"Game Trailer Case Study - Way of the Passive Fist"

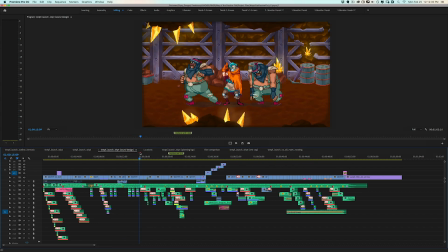[7:26]
Again, all this capture is still old, has a lot of HUD stuff in there that I want to get rid of eventually by recapturing everything,
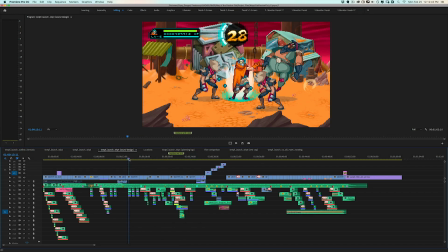[7:34]
but just worrying about how the sound effects integrate with the music. And just make sure that it's all very cohesive and flows well.
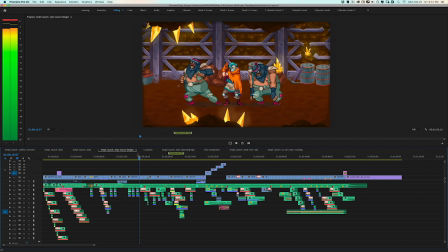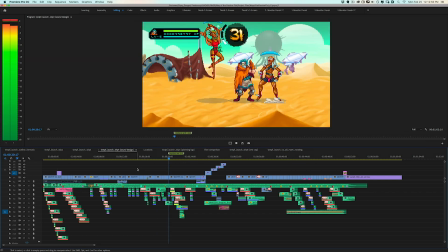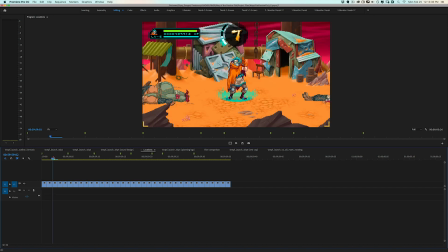[7:52]
And next, here is a sequence that I have where I just took a screenshot of most of the environments in the game.
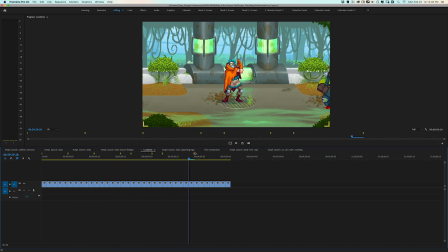[8:01]
And the point of this sequence was to start planning out which backgrounds I would use for which parts of the trailer,
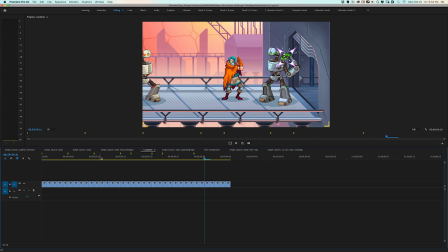[8:09]
because I want to make sure to show there's a lot of variety i don't want just every single background to
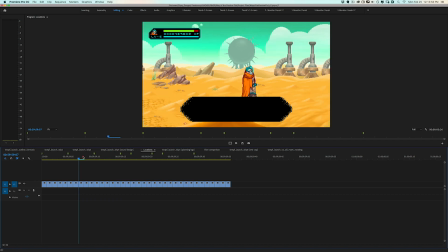[8:14]
be say deserts because it's just nice colors to explore but at
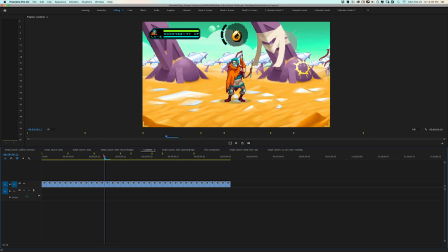[8:19]
the same time there are also some backgrounds which are much busier than the other ones which might clutter up the frame so i wanted to make sure
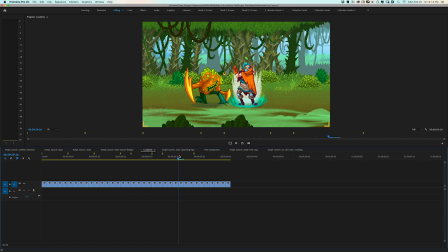[8:27]
that everything looked nice together maybe i choose backgrounds based on the enemies that i want to show in a particular area.
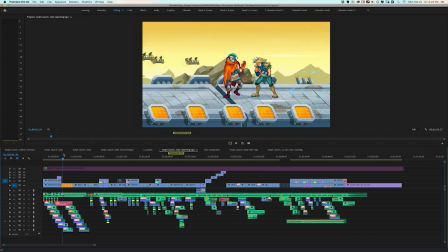[8:36]
And in this sequence here, I was just roughing in those ideas about which backgrounds to show when and thinking about how the colors and everything match.
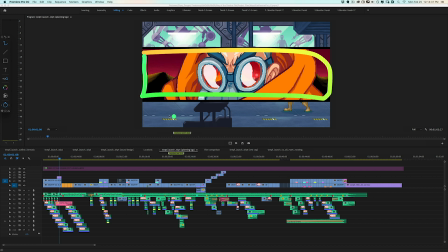[8:45]
So for example, here, I really liked how this is all red and orange, and then it matches up with this blue sort of section here.
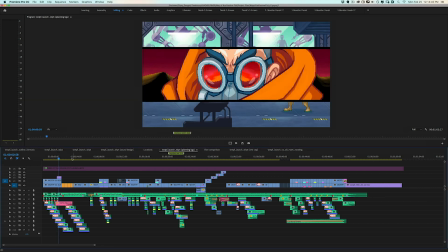[8:54]
I think I didn't end up using this, but I'm just kind of experimenting. For example,
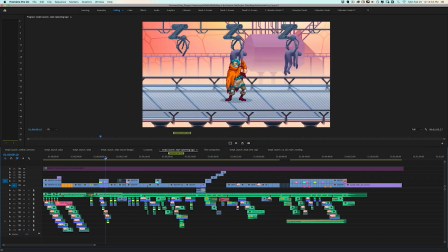[8:59]
here, I'm just thinking about how the transitions from like the red to the green to the pink and then back to the red and
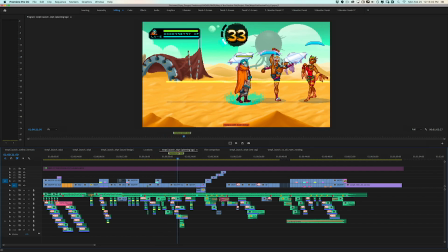[9:07]
just playing it through and seeing how my eye feels because in some cases it's good to jump between different color palettes and other times I just kind
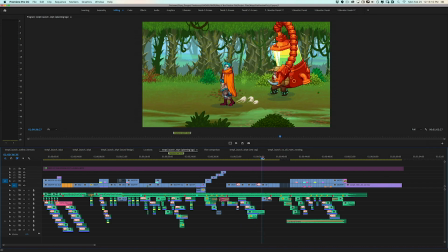[9:16]
of want it to be gentler on the eye so then that it's just much easier for people to process when they're working at it and then back here you can see how
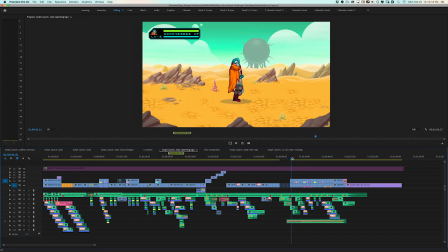[9:25]
if you look this goes from yellow to kind of a
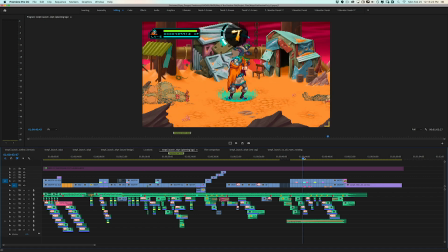[9:29]
green yellow to a red and then to brown and to
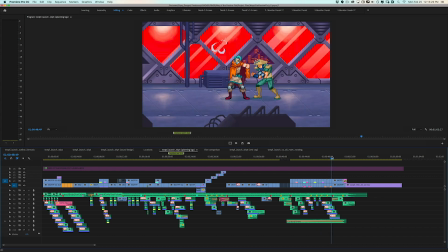[9:34]
yellow then green and just in my mind these colors kind of made sense in terms of a progression and whether or not i did this 100 in the end
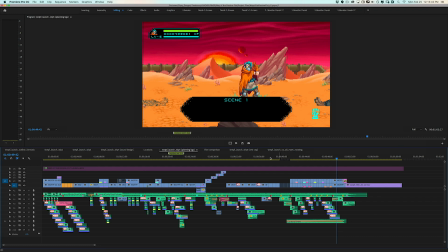[9:45]
i probably didn't but it's just one more way that i think about the composition of the shots and so here i have a whole
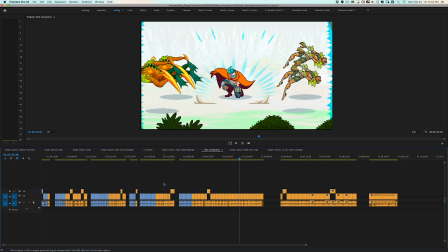[9:53]
bunch of capture that i mostly didn't use because you can see only these tracks only these clips here on these raised tracks here these are the ones that are the finals for each of these shots and there's a whole bunch of footage that I did not use so let's take a look at
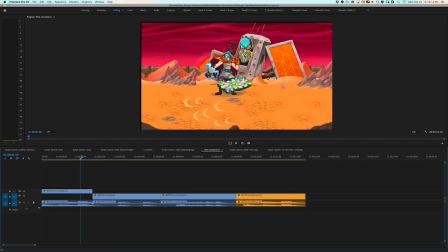[10:10]
why the final shots made it the cut so for this shot here the idea is just ripping off this power-up box and all these power-ups spew out I really liked the kind of the animation of this movement here, I knew that it would look really good synced up to the music.
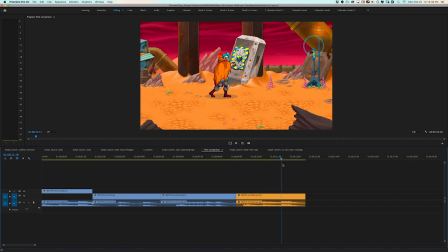[10:30]
And there are also checkpoints which use the same animation, but they didn't look quite as good as these moments where the power-ups just kind of spew out of this box.
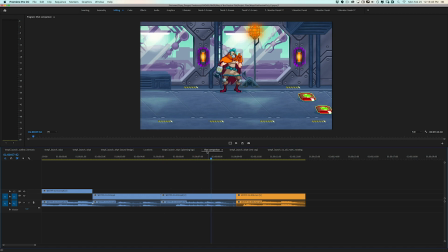[10:39]
So for example, this one here, I wouldn't have used this one anyway, because it's fighting, there are a lot of things fighting for the attention of the center here, which is, you know, all these things are very, very bright red, big purple and orange. So it's very distracting.
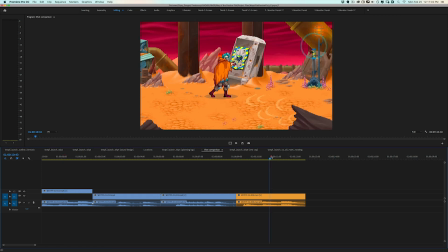[10:52]
Or for example, this one here, it's basically the same as this one, except we have this checkpoint here that's just drawing the eye over here. And so I decided to use this one. It's much cleaner and simpler. And then it's just satisfying to just kind of see these power-ups coming out of the box.
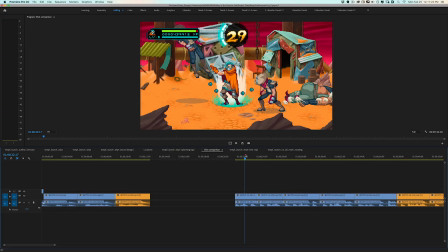[11:12]
So this shot here, the idea is that the protagonist is just nudging over these different enemies one after another when they're all tired.
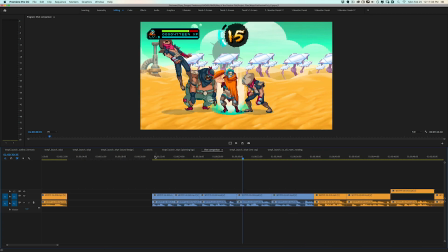[11:22]
And I was just experimenting with what would be a way to do this very quickly and what would look good So for example in this shot here,
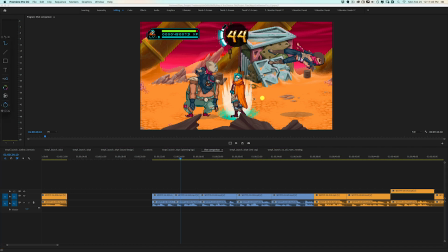[11:31]
I go from right to left to up So it start here and it goes here and it goes here,
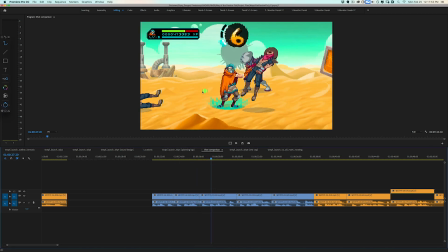[11:37]
which I didn't think was very interesting Same with this one you start here then moves to here then up to here And then this one here you
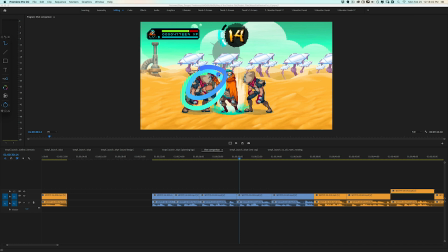[11:46]
can see that these enemies they're all stacked on top of each other So it's harder to see them and this is the final one that I
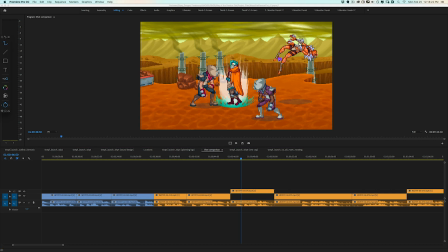[11:52]
use So this one has that motion going from the right to the left to the right and also have a variety of characters So this is a different character and these are palette swaps
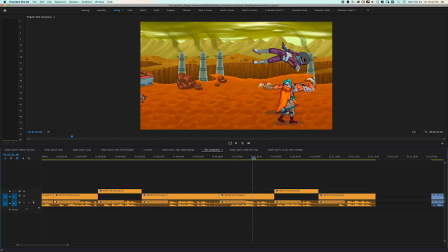[12:05]
And then over here, I have the sort of dodge attack move That I wanted to show and this one here I didn't use this one because all of these characters are very localized right here and there's a lot of empty space where there's just nothing going on. So the character moves through like here. And I thought that we could do better.
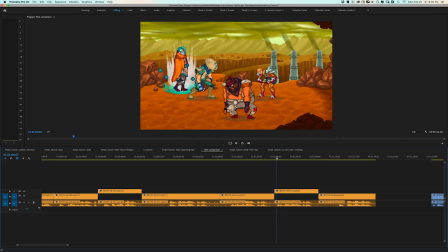[12:25]
So the final version of this shot, the character is kind of a little bit more evenly distributed. So it's here, here, and here. And then the character just moves through this way.
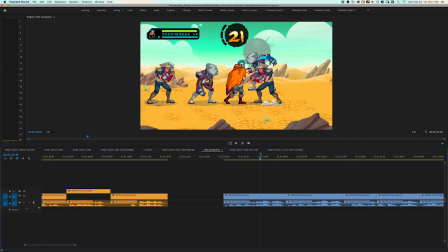[12:37]
This shot here is this body slam move, which is, it's a lot of fun.
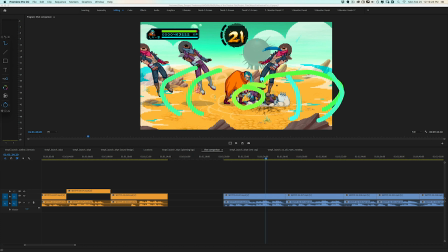[12:42]
It's got a lot of nice impact kind of reverberates out and then you have these enemies all falling backwards so there are a few
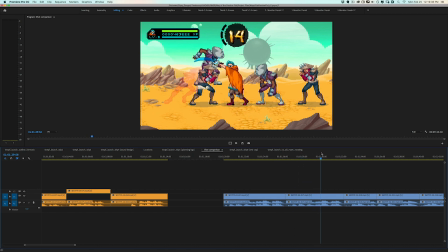[12:50]
things that i wanted to hear i wanted the impact to be very centrally located in the frame i wanted to have lots of bodies falling out and i also
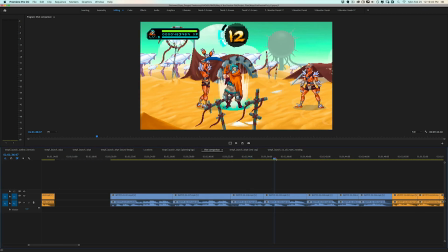[12:59]
just wanted to have some variety of the characters so um for example this one here these exact same characters
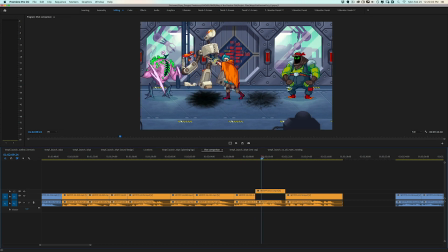[13:06]
not very interesting the final shot that i ended up with was this one which i really like just the variety of character types You know, you got this big green guy, you got this robot in here, and then when it comes out,
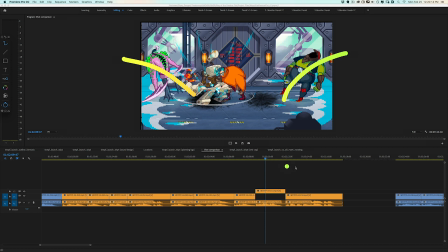[13:19]
then this person's over here, this person's over here, and just really, like, help balance the shot looks.
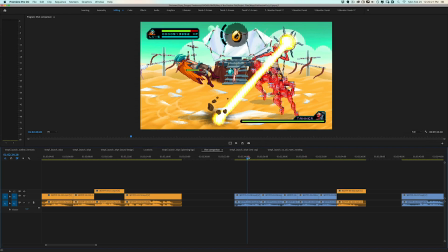[13:25]
So this next shot here is with this boss battle, Tanner, who has this sort of magnifying lens that he uses to attack with this big laser. And so most of these shots were about just having the composition that I liked with this laser so here this one with the diagonal i like
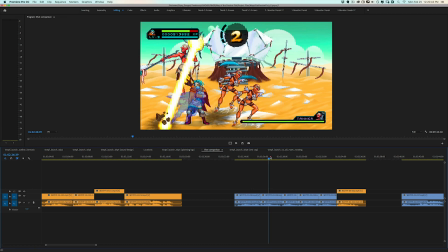[13:45]
because it crosses over the frame whereas over here he's all
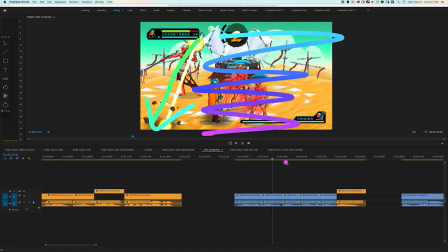[13:49]
over here and there's all this empty space nothing's being used so since this laser is the brightest thing on screen your eye just focuses here and it's all this wasted space and same kind of for this one here but the reverse
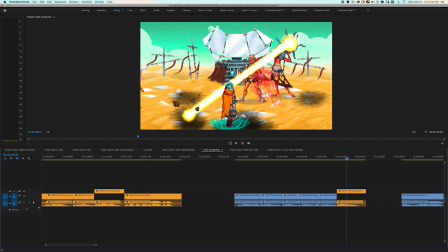[14:02]
laser is here empty space over here and then this This final version here is the one where the laser went across the frame the most. So this one is the most balanced in my perspective. So I used it for the final.
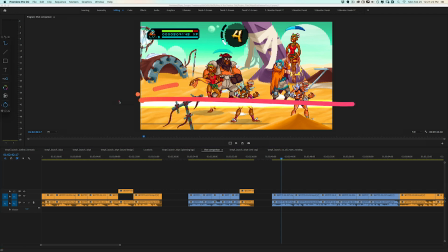[14:17]
And so here, this part of the level, there's this laser coming from off screen and then shoots off and then anyone in this path, including the protagonist, will get hit.
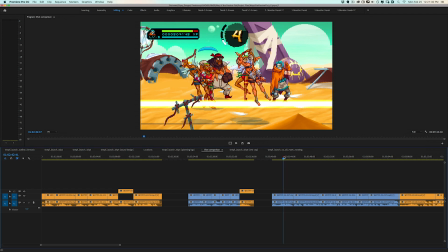[14:27]
So I wanted to have just all these bodies just falling over at the same time. So this is a bad take because these enemies back here don't fall and also I wanted the character to kind of dodge
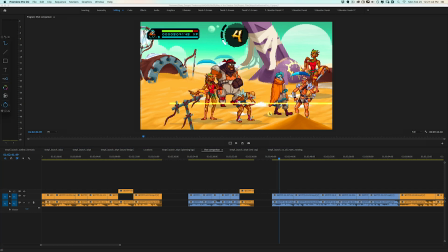[14:38]
out of the way So it's more exciting whereas the characters kind of slowly walks this way out of the way the laser and
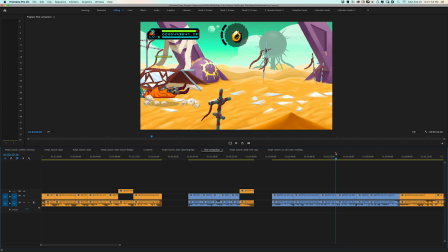[14:47]
This one only had a couple enemies same with this one and the protagonist got hit and See here.
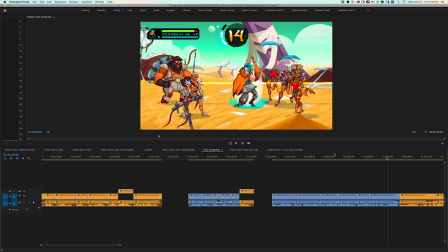[14:54]
I'm just still walking out of the way and a lot of the stuff I figure out as I'm playing
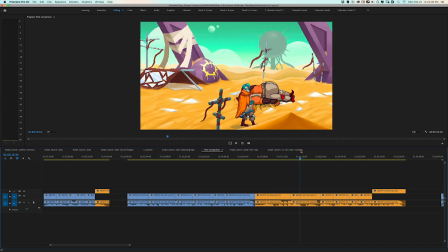[14:59]
I'll have a set game plan at the beginning and then I'll realize that maybe parts of it weren't as exciting And I'll try to find a way to make it look better And so
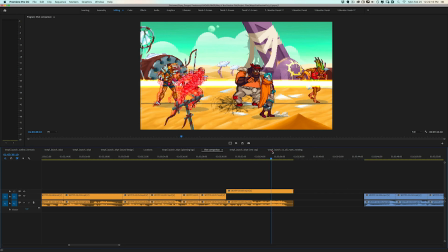[15:07]
for the final of this shot you have all these characters They all get hit and the character also dashes out of the way So I thought that was the best version
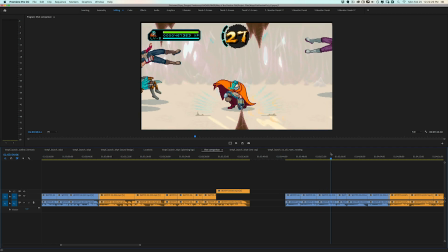[15:18]
And this is the final shot of the trailer Which again I just wanted a variety of characters And I wanted people moving
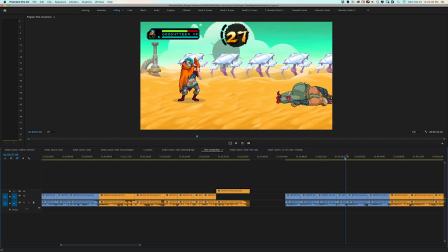[15:27]
out from all directions as many as possible, with as much variety as possible.